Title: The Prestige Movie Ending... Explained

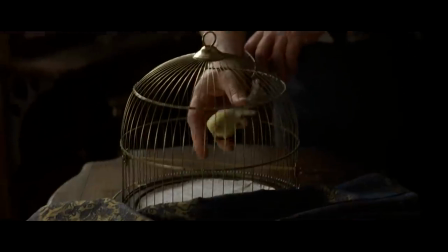The second act is called the turn.
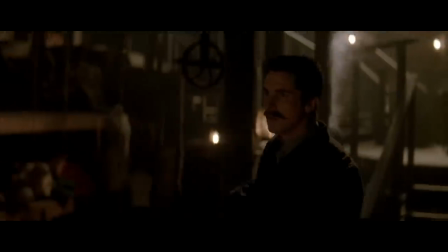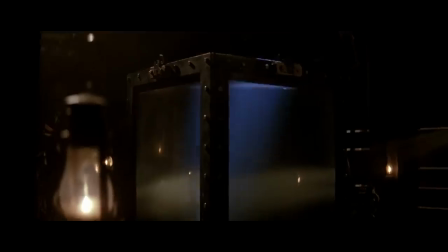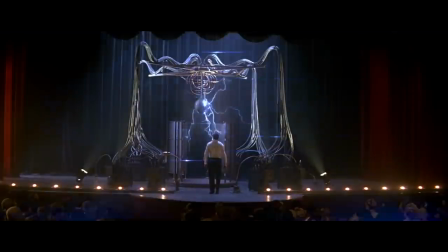The magician takes the ordinary something and makes it do something extraordinary.
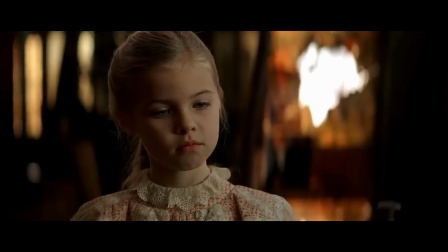Now, you're looking for the secret, but you won't find it. Because, of course, you're not really looking.
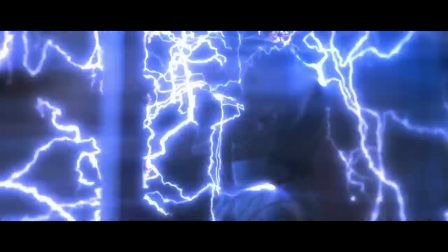You don't really want to know.
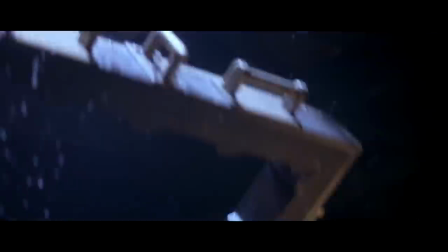You want to be fooled.
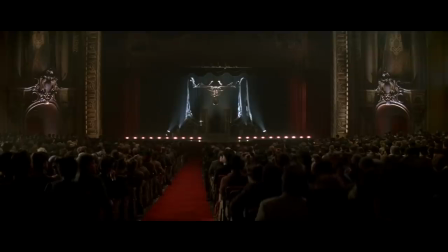But you wouldn't clap yet, because making something disappear isn't enough.
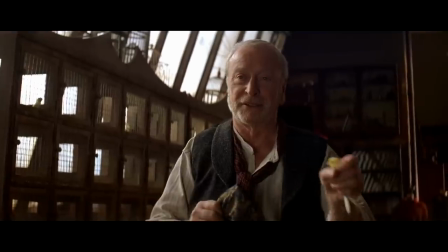You have to bring it back.
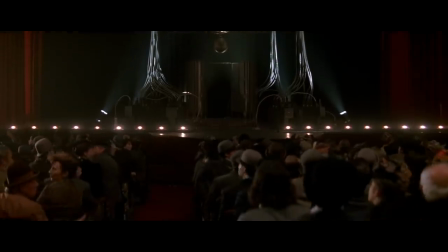That's why every magic trick has a third act, the hardest part,
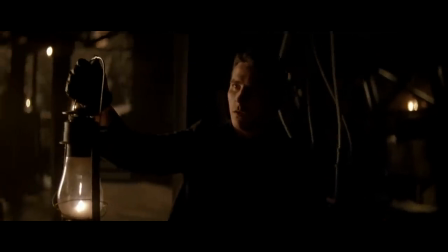the part we call the prestige.
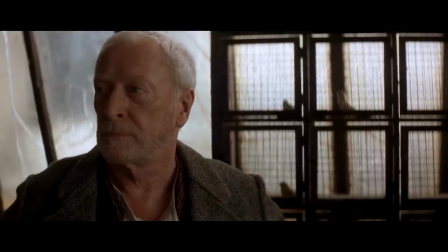So, the way I interpret the film, and its ending, and its message, is that the whole movie is the prestige.
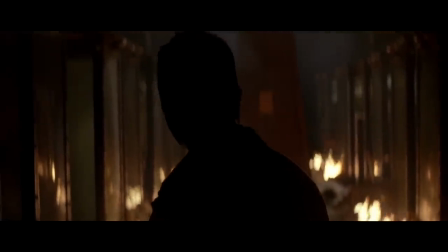The three acts of a magic trick, the three acts of a movie. The cloning plot is fantastical smoke and mirrors.
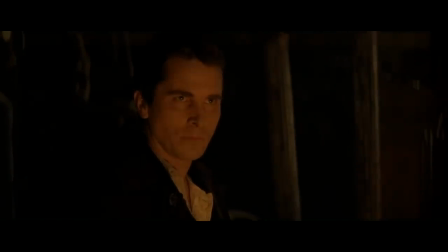While it's vital to the story, of course, the real trick is how Borden pulled off the transported man.
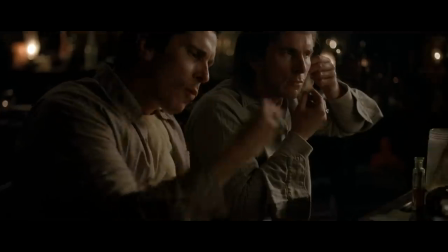When you first view the movie, you likely get so wrapped up in it that your mind wanders from that point,
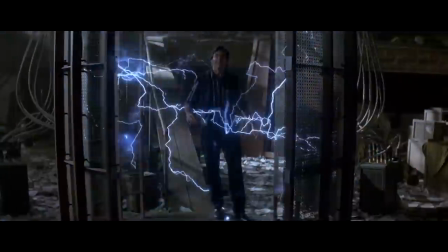and you become more engaged in the flashy idea of Angier actually cloning himself. And the real skill to the trick, that Borden was Fallon and Fallon was Borden, was really hinted at all along.
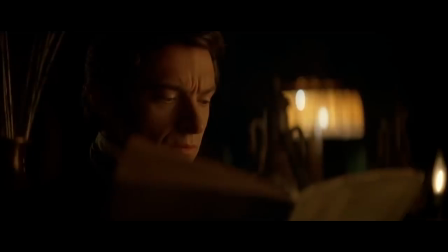The entire movie is foreshadowing and payoff.
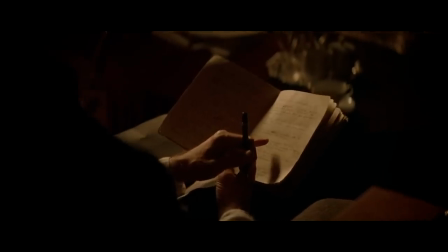In the scene where Angier is going through Borden's diary, it reads, "We were two young men at the start of a great career.
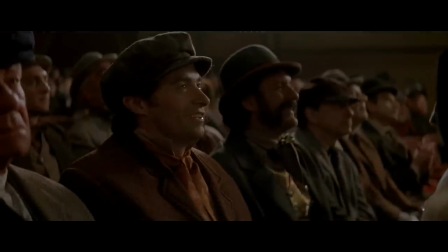Two young men devoted to an illusion. Two young men who never intended to hurt anyone."
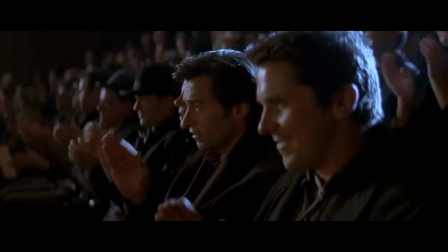Angier's perspective on this imagines that to be himself and Borden, but really, it means Borden and his brother, Fallon.
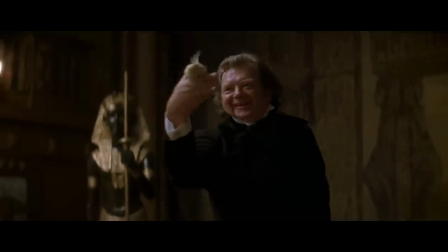Early on, Borden is on stage during a disappearing and reappearing bird trick. A young boy in the audience is upset by the trick, and Borden tries to comfort him.
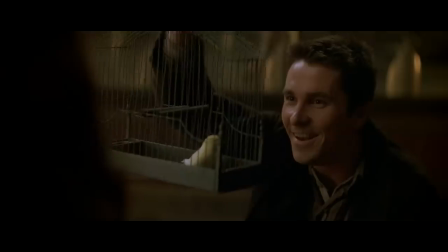When the boy asks where the bird's brother is, meaning the double, watch Borden's telling reaction.
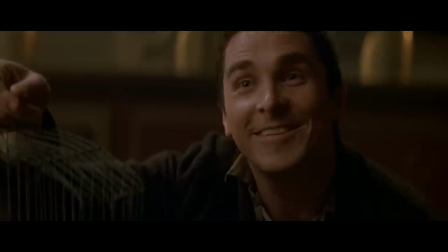The boy seeing through the trick hits a little bit too close to home.
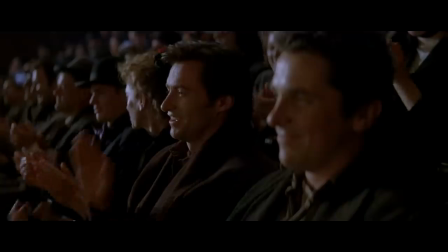In another scene, Angier and Borden go to see Chung Ling So, a magician who can make a full fish tank disappear on stage.
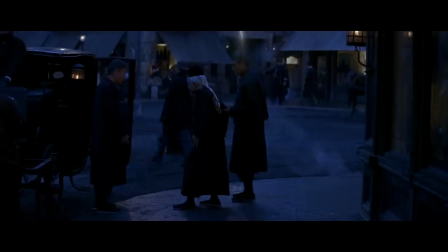Afterwards, they spot him leaving the building, and Borden admires his commitment to the illusion, his total devotion to the art.
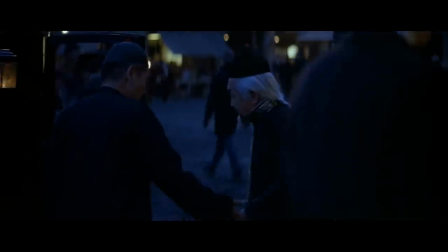He's pretending to be a cripple. Borden respects it for a reason, while Angier scoffs.
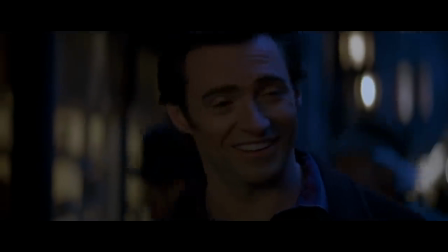He can't fathom the idea of committing to being someone else 24/7, and even tells his wife, "It's unthinkable."
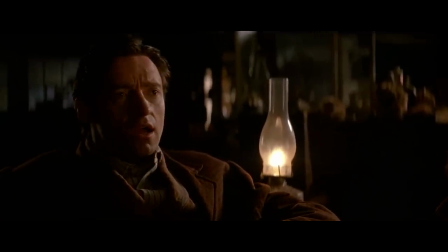Which is why he never suspects that that is how Borden pulled off his transported man trick,
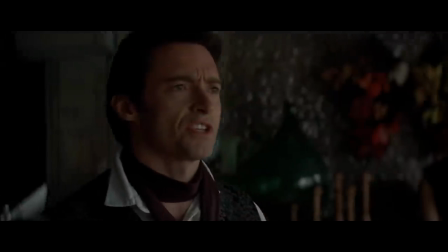and his utter disbelief that it could be as simple as using a double tricks us into believing that too.
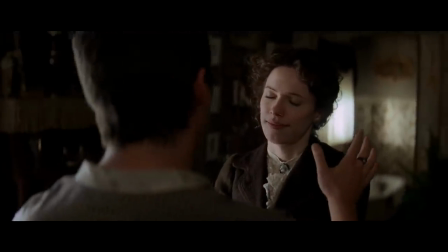Borden's wife Sarah even says that when he tells her he loves her, she can tell sometimes he doesn't mean it, because sometimes he's not himself.
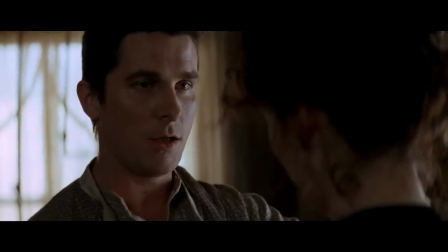His relationship with his wife is peppered with clues and little details throughout the entire film.
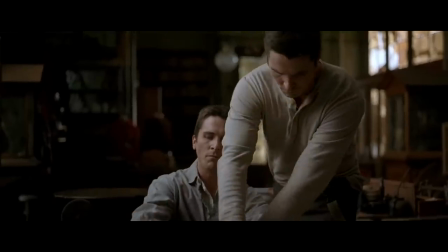The reveal at the end that Borden, or even Fallon,
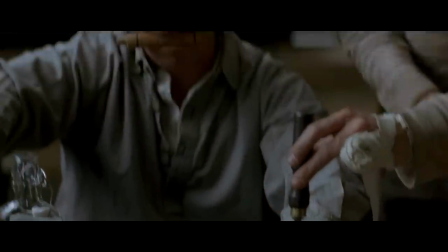went through with hacking off his own two fingers also to maintain the double illusion is hinted at when Sarah is redressing his hand and says,
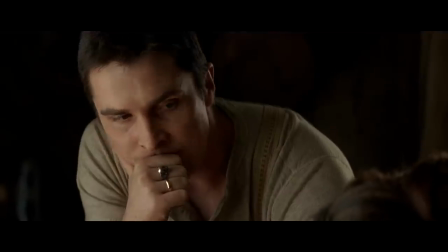"I don't understand. How can it be bleeding again?" let's go back to the very first line of the movie, spoken by Borden.
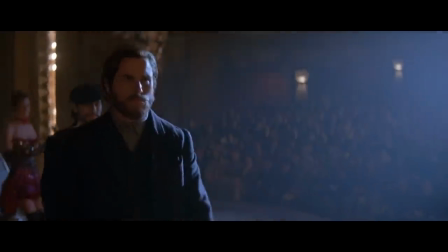Are you watching closely?
The entire movie foreshadows its reveal, but what would be the fun in it if you figured it out so soon?
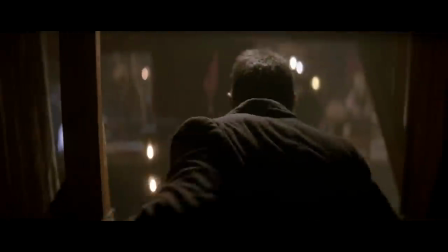As Cutter says, you're not really looking for it, because you want to be fooled.
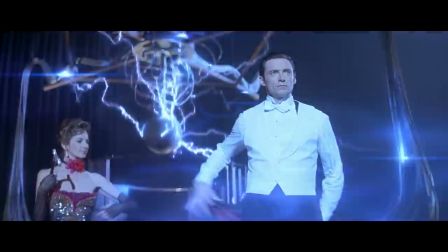And I think most of us do.